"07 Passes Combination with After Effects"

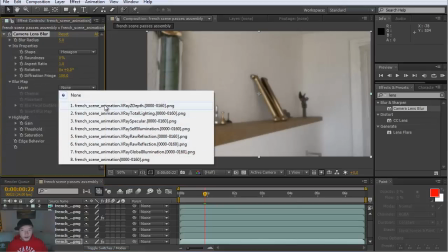[12:36]
Now if we go and select our Z depth in the layer here,
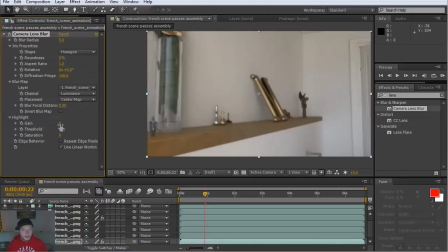[12:41]
we can start and manipulating the focal length. So I'm gonna add a little bit more blur, so you can see how my background is getting blurry
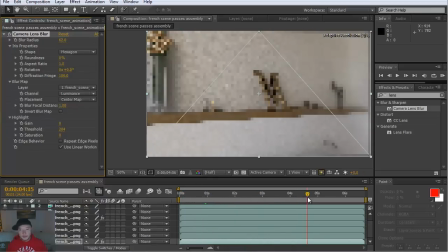[12:53]
and my foreground is less. And as soon as I'm zooming out,
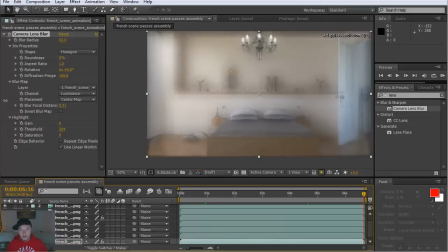[13:03]
I can play with that Z depth where I want to have it.
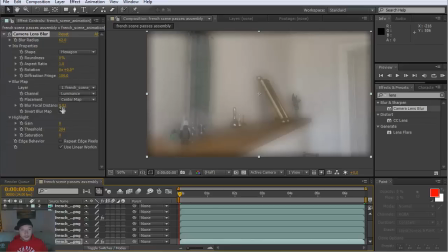[13:08]
So generally speaking, I'm gonna use it just slightly on the foreground. I'm not gonna use too much, about 2 or 3%, just to give that slight blurriness in order to navigate the eye a little bit better.
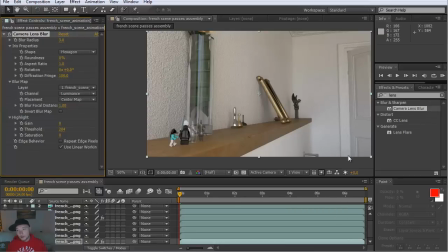[13:28]
So I want my eye to concentrate a little bit more here, so I'm gonna blur my door and my background a little bit more.
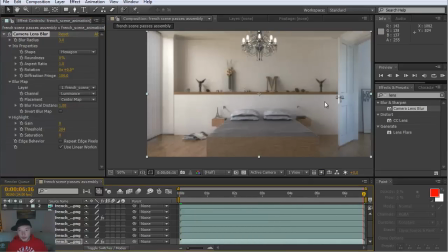[13:35]
And when I'm zooming out, I actually want to concentrate on that. So what I'm gonna do, I'm gonna put a keyframe here on the blur distance. I'm gonna put another keyframe on
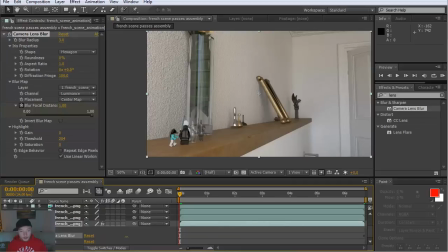[13:52]
my first frame.
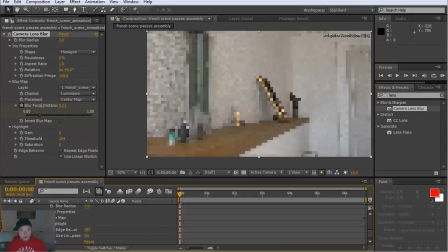[13:59]
So I'm just gonna do it like this,
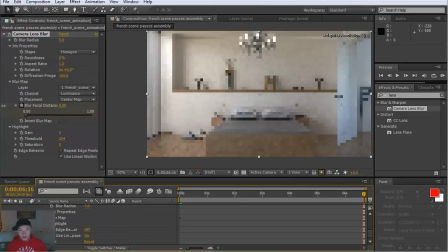[14:04]
and I'm gonna lower that so my foreground gets a little bit blurry. Probably around 2 would be fine.
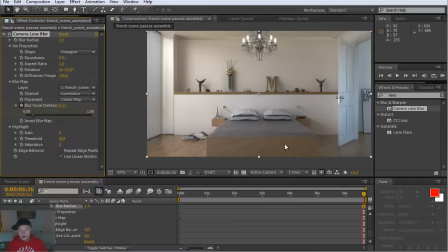[14:19]
So generally speaking, my foreground is not completely 100% sharp, but my background is.
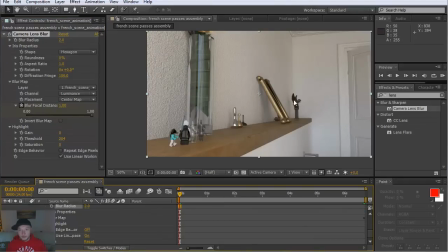[14:26]
So on that shot, my background a little bit more of a blur here, and my foreground is 100% sharp.
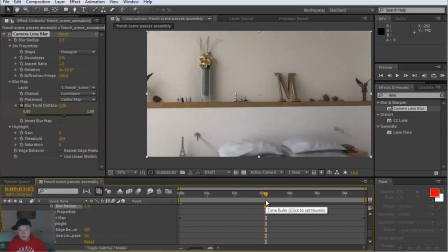[14:34]
Somewhere here in between it starts to switch, which is good.
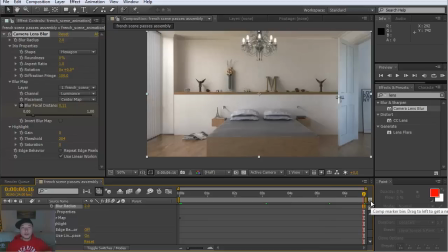[14:38]
This in this purpose, why am I doing this, is just to add a little bit of motion blur, a little bit of blurriness, because camera moves pretty fast, and just to to smooth it a little bit, to be pleasant for a viewer to watch and observe that.
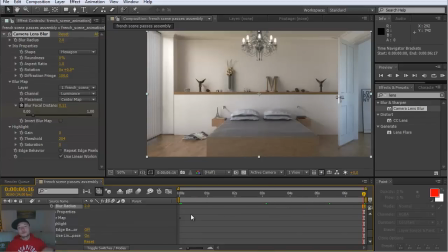[14:57]
This is why we do it. Generally speaking, this effect you should put upon the whole composition, not on only one layer, because all other layers are going to be sharp, but I'm putting it on this particular layer just to give a little bit blurriness of a motion blur.
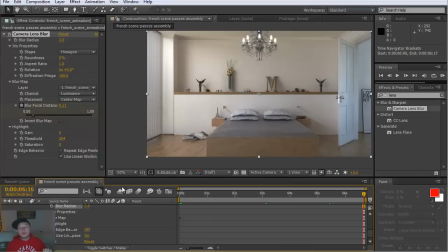[15:15]
There's another way, another technique to use motion blur by using velocity pass. This we're going to discover in our other tutorials. However, in this one, this is what I'm going to show you right now.
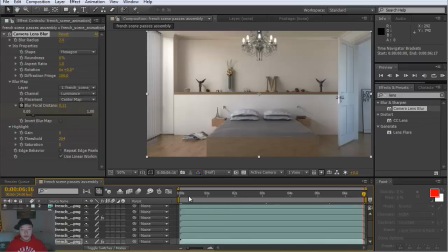[15:29]
It's a quick and easy way to have a little bit of a natural motion blur to your composition. All right, so when you're done here doing this, the last
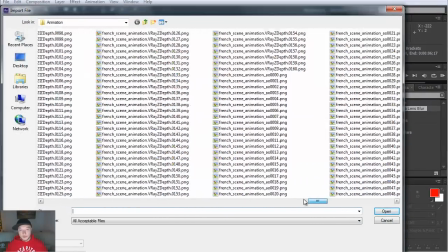[15:46]
and the final pass supposed to be ambient occlusion, as you see here, AO.
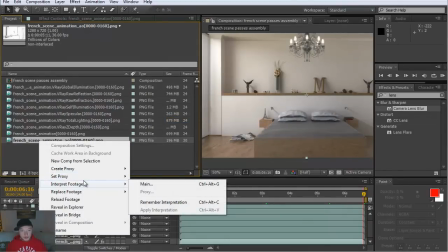[15:53]
This is something that I rendered separately, even though I used
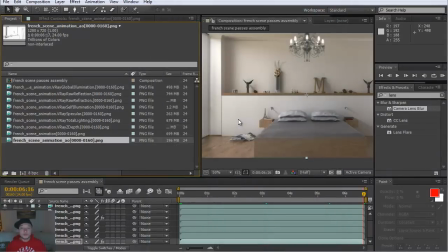[15:59]
a method that burns ambient occlusion into the image. I actually burned my ambient occlusion, as you can see here.
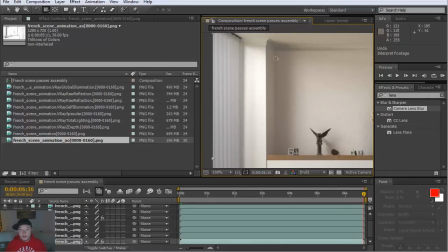[16:12]
My ambient occlusion is kind of burned inside of that image.
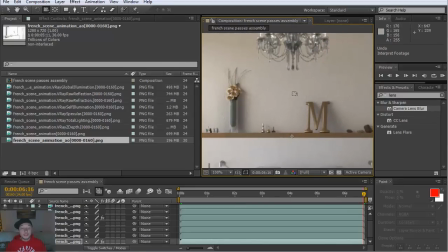[16:20]
The GI is not that good for flicker-free animation calculation with light cache and light cache. So this is the reason why I'm actually burning the ambient occlusion in it.